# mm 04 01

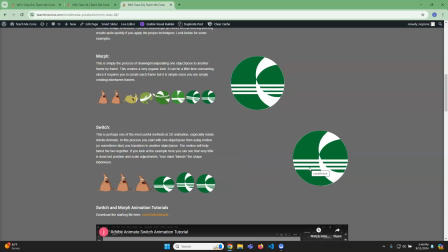So you can hide a lot of you can really do create a lot more limited animation and just hide the transitions just through motion. And sometimes you'll even throw motion blur in there. Naturally, the viewer will sort of blend between the two.
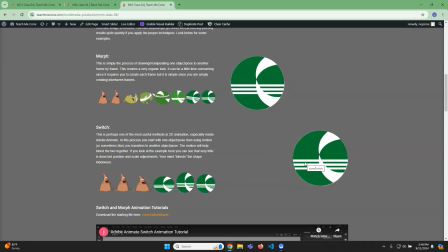Okay. Now, if this is something you want a specific lesson on, and if you care about this, you should.
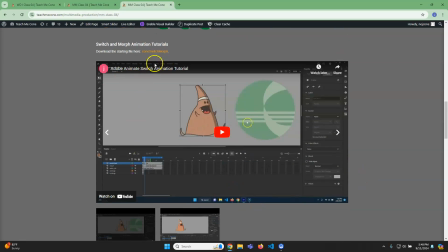I did make two tutorials here. So one's the switch, and the other one is the morph.
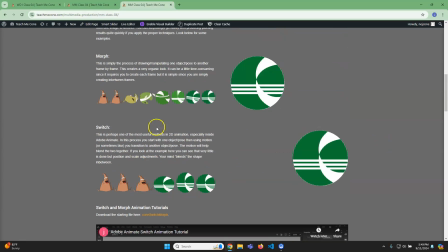The switch is obviously a lot less work. I think you should at least. This is super useful.
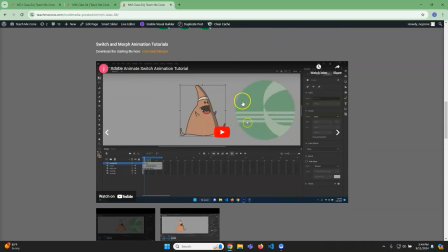This is just manually drawing from frame to frame, but this is a really handy thing. So there's this one, and then there's the morph one.
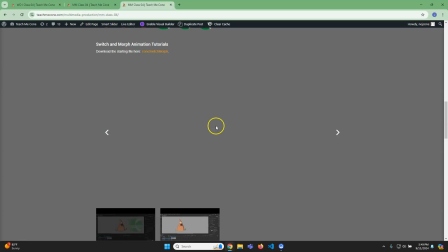But I would just say, you don't even have to necessarily follow along. You can follow along there if you want.
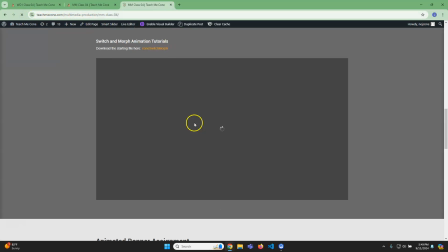So now it's not. Let me refresh this. You can follow along if you want because I have the file right here. But you could just play it and then just watch it.
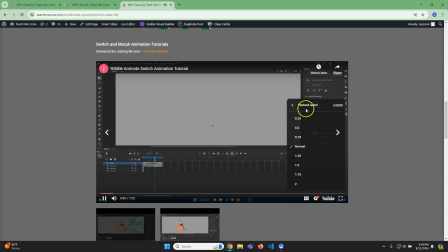And if you want, like if you're just watching it, this is what I do when I watch tutorials. Just click on that little gear here and just go to playback speed and switch it to 2. And if you look, it's only 7 minutes, so it'll take you like 3 minutes,
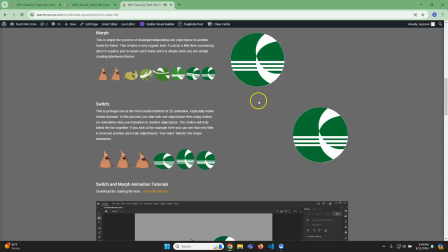and you'll get a rough idea of how I did this really basic thing, because this is a super useful skill that you'll see that just constantly. A lot of the animations that you're watching, that is what they're doing.
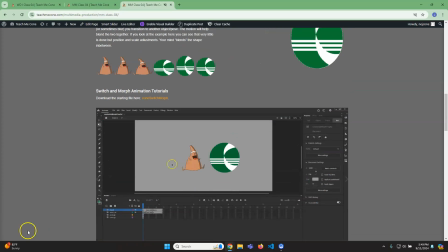Okay.